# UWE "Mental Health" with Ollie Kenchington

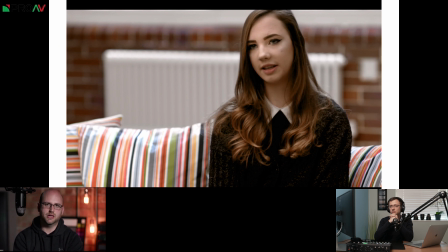Yeah, so that's come about from our research into the documentary 24 Hours in A&E, which was something that came about much earlier in the series of films we made, as I said, and it was about wanting it to feel like a kind of a BBC
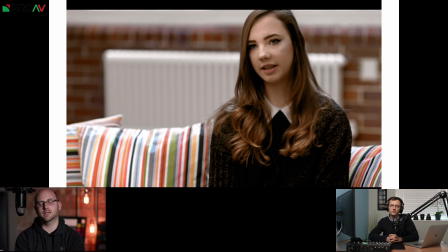documentary. So the lighting ratios are quite small for those. It's one of the things that we noticed when we were researching it, was that they're not crunchy 4:1,
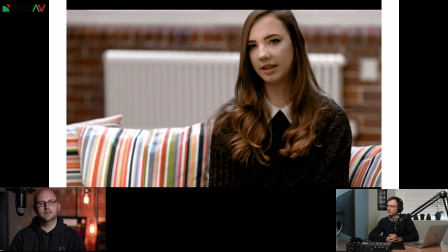8:1 lighting ratios between Key and Phil. They are quite sort of news-ish, 2:1 kind of lighting ratio. So we've actually lit her with a 2:1 lighting ratio and kept it quite bland.
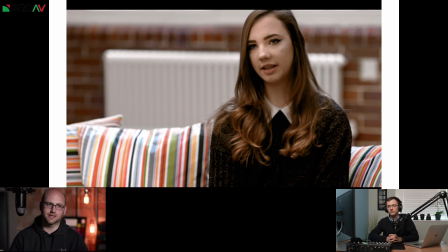So which is unusual, because normally we're trying to do things and light things to look cinematic, which is normally quite contrasty. And here we're actually deliberately doing the opposite to try and make it feel more like a daytime news cruise just popped in her house and shot an interview with her.
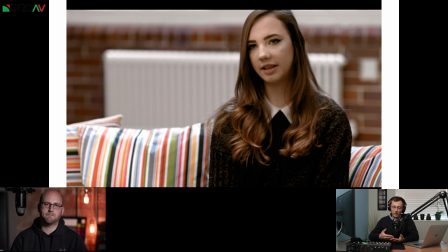I often see people trying to do that on purpose to invoke a bit of trust as well, because it feels more approachable, it feels more realistic and almost rough and ready. Less staged. Less staged, less put together on purpose and stylized.
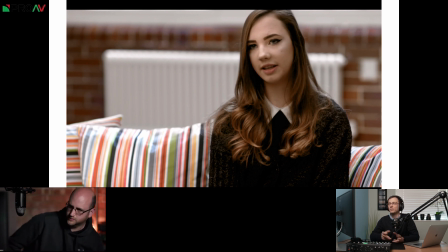You can take that really to extremes. You see this for toothpaste adverts or whatever on TV, where they almost look like they're shot on a phone, really wobbly on purpose, because it's meant to be, here's this real person telling you something. Whereas this is a much subtler way of doing the same thing,
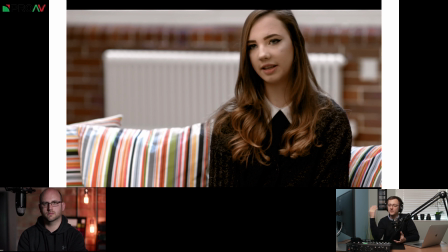where it doesn't feel that there's been any of the artificial aspects of production involved with it. Yeah. So we've actually let a lot of ambient daylight just kind of fill the space. All we're really doing, just to add a little bit of shape and to give us those ratios, is we've just got
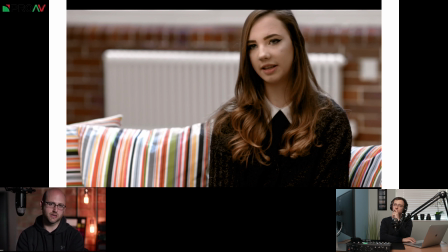a trace frame with some diffusion in it, and we're just putting the LED through it over on the looking room side of the interview. So it's very, very straightforward. It's nothing complicated. No backlights. We're just using the window to kind of naturally backlight her. Backlight it. And because she's got that white radiator behind her, she pops out from the background quite a lot anyway.
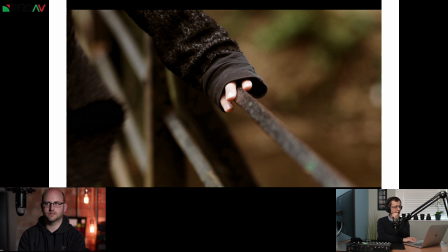Okay, so we go on from her interview into the rest of that B-roll sequence you talk about.
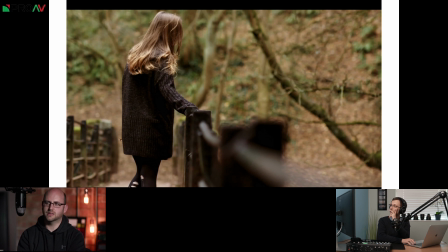Yeah, so as we move into these shots, so this is the second part of that opening sequence. The idea is that we wanted there to be some kind of journey for her, to mimic visual journey, to mimic the emotional journey that she's referencing.
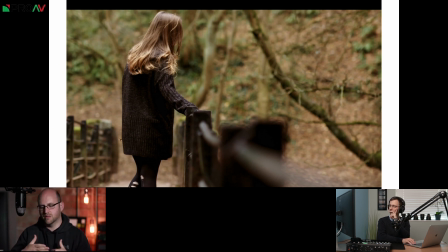And so, as I say, we start very close with her putting on her coat. The second part of that is her going and walking to somewhere.
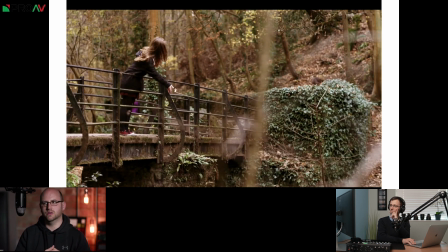And we then start to bring the camera in wider. So you start to see her either as wide shots or medium shots. And the last part of this sequence was meant to be her then meeting a friend in a cafe for a coffee. And that's all shot very wide.
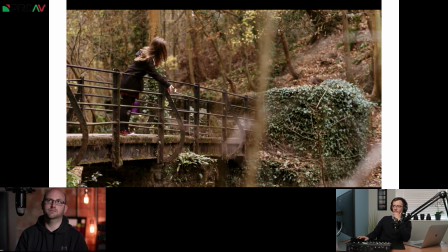We ended up not using any of that stuff just because it just didn't feel like it was necessary, and like we would have just been cramming it in for the sake of cramming it in. So this is the widest that we kind of see her. So the idea is that the framing was kind of mimicking her coming out of herself as she's talking about getting better.
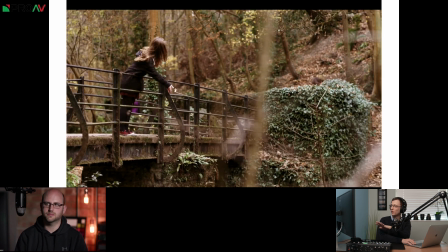We kind of see a wider frame. And for anyone who's not familiar with this, by the way, she's throwing a stick off into the water.
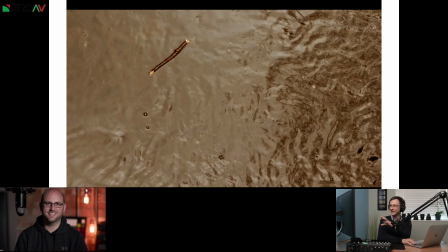This is a game we have in the UK called Pooh Sticks, which is based off Winnie the Pooh, A. Milne's books. Surely everybody knows Pooh Sticks. I don't know. Do people outside the UK know Pooh Sticks? If they don't, then we are just two grown men saying Pooh Sticks right now.
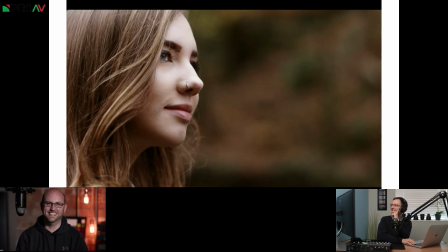Oh dear. So yeah, that's what's going on there, and So we like this moment came up, which was like, well, what's she doing?